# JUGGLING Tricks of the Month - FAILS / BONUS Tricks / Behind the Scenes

So I showed up at like 9 o'clock at night with a bunch of lights and equipment all by myself.
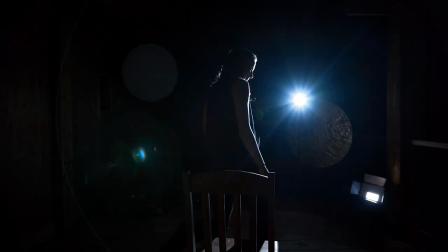11:53 I always film by myself. I don't like filming around other people because I get nervous and awkward.
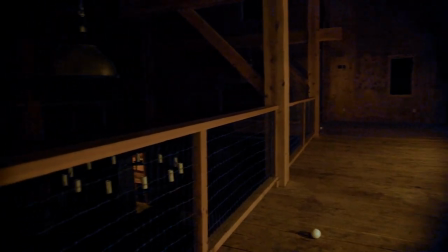12:00 Such a nice location. Big, empty, spooky barn in the middle of the night with a bunch of spiders and bugs.
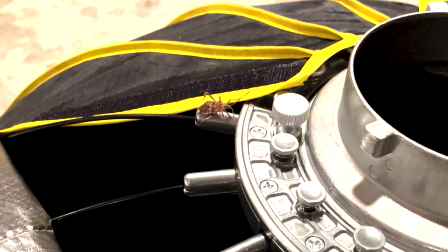12:09 Buddy, you need to move. This is my light. I need it. Please don't be here anymore.
Also, the roof kept making those cracking noises, you know, when heat changes. So that was a little scary. There was a couple times when I was filming and I would hear a noise like that and I'd just kind of panic because I didn't know what it was. I'm fairly certain there were no ghosts. There was a lot of bugs. A lot of big bugs. But yeah, great place. So when it came to actually filming the patterns, I had roughly a lot of tricks that I wanted to cover. But something I really wanted to do in this video was have two styles of juggling.
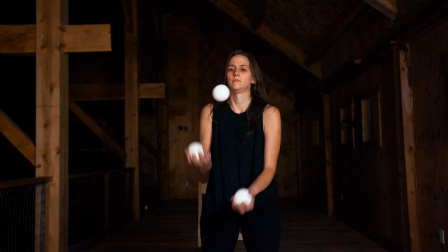12:48 There are the more controlled tricks where I look kind of exhausted and almost like in a zombie-like trance.
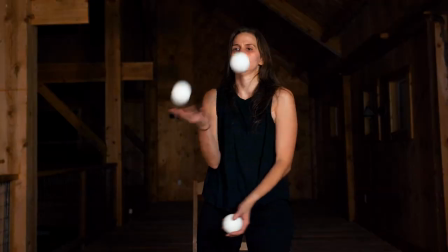12:55 I wanted those mostly to be repetitive patterns, you know, very controlled, very precise. And in contrast to that are the spotlight shots where the juggling is very chaotic and specifically mostly improvised sequences. I wanted the patterns to feel like I was barely in control of them.
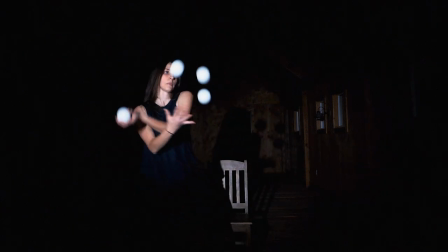13:12 I wanted there to be a lot of emotion and movement in those clips, and I wanted that to contrast with the controlled, very static pattern shots. That being said, those spotlight shots in the dark, very hard to film. I was not prepared. It turns out when you just shine a really bright white light in your face,
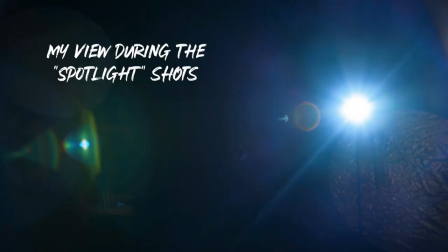13:33 and that's all you can see other than black, it makes it very hard to juggle, especially in an improvised, chaotic way. Turns out it was so much harder than I thought it would be. I just kept dropping the most obvious catches that I've done a million times because all I could see was a bright light. I mean, it basically felt like I was juggling blind. It was just by feel. And I'm very thankful that I got as much of that as I did because it was hard. And to make things even harder, I was juggling up on a balcony. And every time I would drop, the ball would go rolling or often flying off of the balcony all the way down to the floor. I'd have to go walk all the way around this creepy, spooky barn in the middle of the night by myself. It just kept happening. It was amusing at first, and then it became more and more frustrating. And I filmed for hours. I think I was there until 5 a.m. So by the end of it, I was very tired. I was a little frustrated with the light and how hard it was to juggle. And the spiders did not respect my creative bubble, which I didn't appreciate. and the balls kept falling off the balcony.
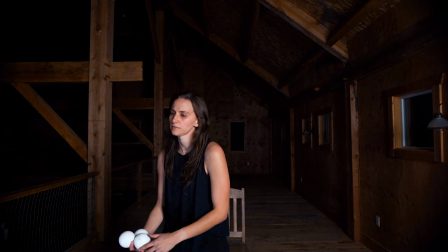14:46 So yeah, by the end of the night, some of those sort of grumpier shots may have been a little more honest. One of the things that I kept seeing in the comments and in messages that I was getting about this video was how tired I looked,
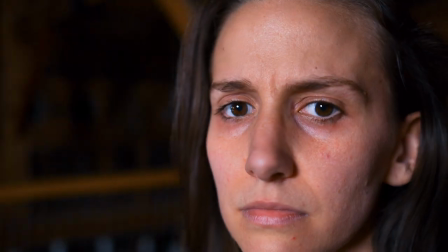15:02 and people were really concerned about like the bags under my eyes. And again, I appreciate it.
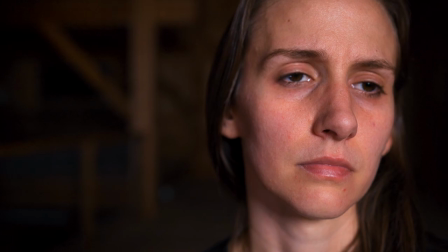15:07 Thank you. That's so sweet. But the funny thing about that is that was definitely on purpose.
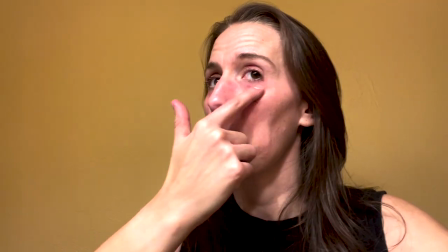15:11 I wore bruised makeup under my eyes, very subtle, to try to create that haven't slept look.
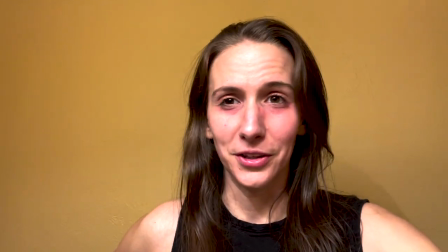15:19 Do I look tired?
This is just film makeup, you know, it's a bruise wheel. A little bit goes a long way, and you basically just, you can put a little bit on there, rub it around like that. See, look, I got a bruise, ow, it hurts. I wanted it to be subtle and believable, but still create like a subconscious, oh, she looks tired.
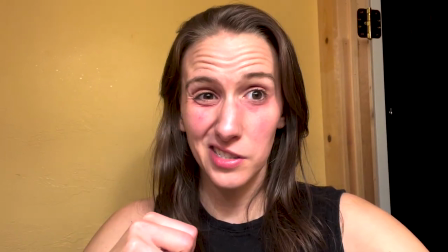15:43 So I'm glad that worked.
Too much?
And then I also let my hair get a little greasier than usual. Relax, it's not like I didn't shower for a week or anything like that.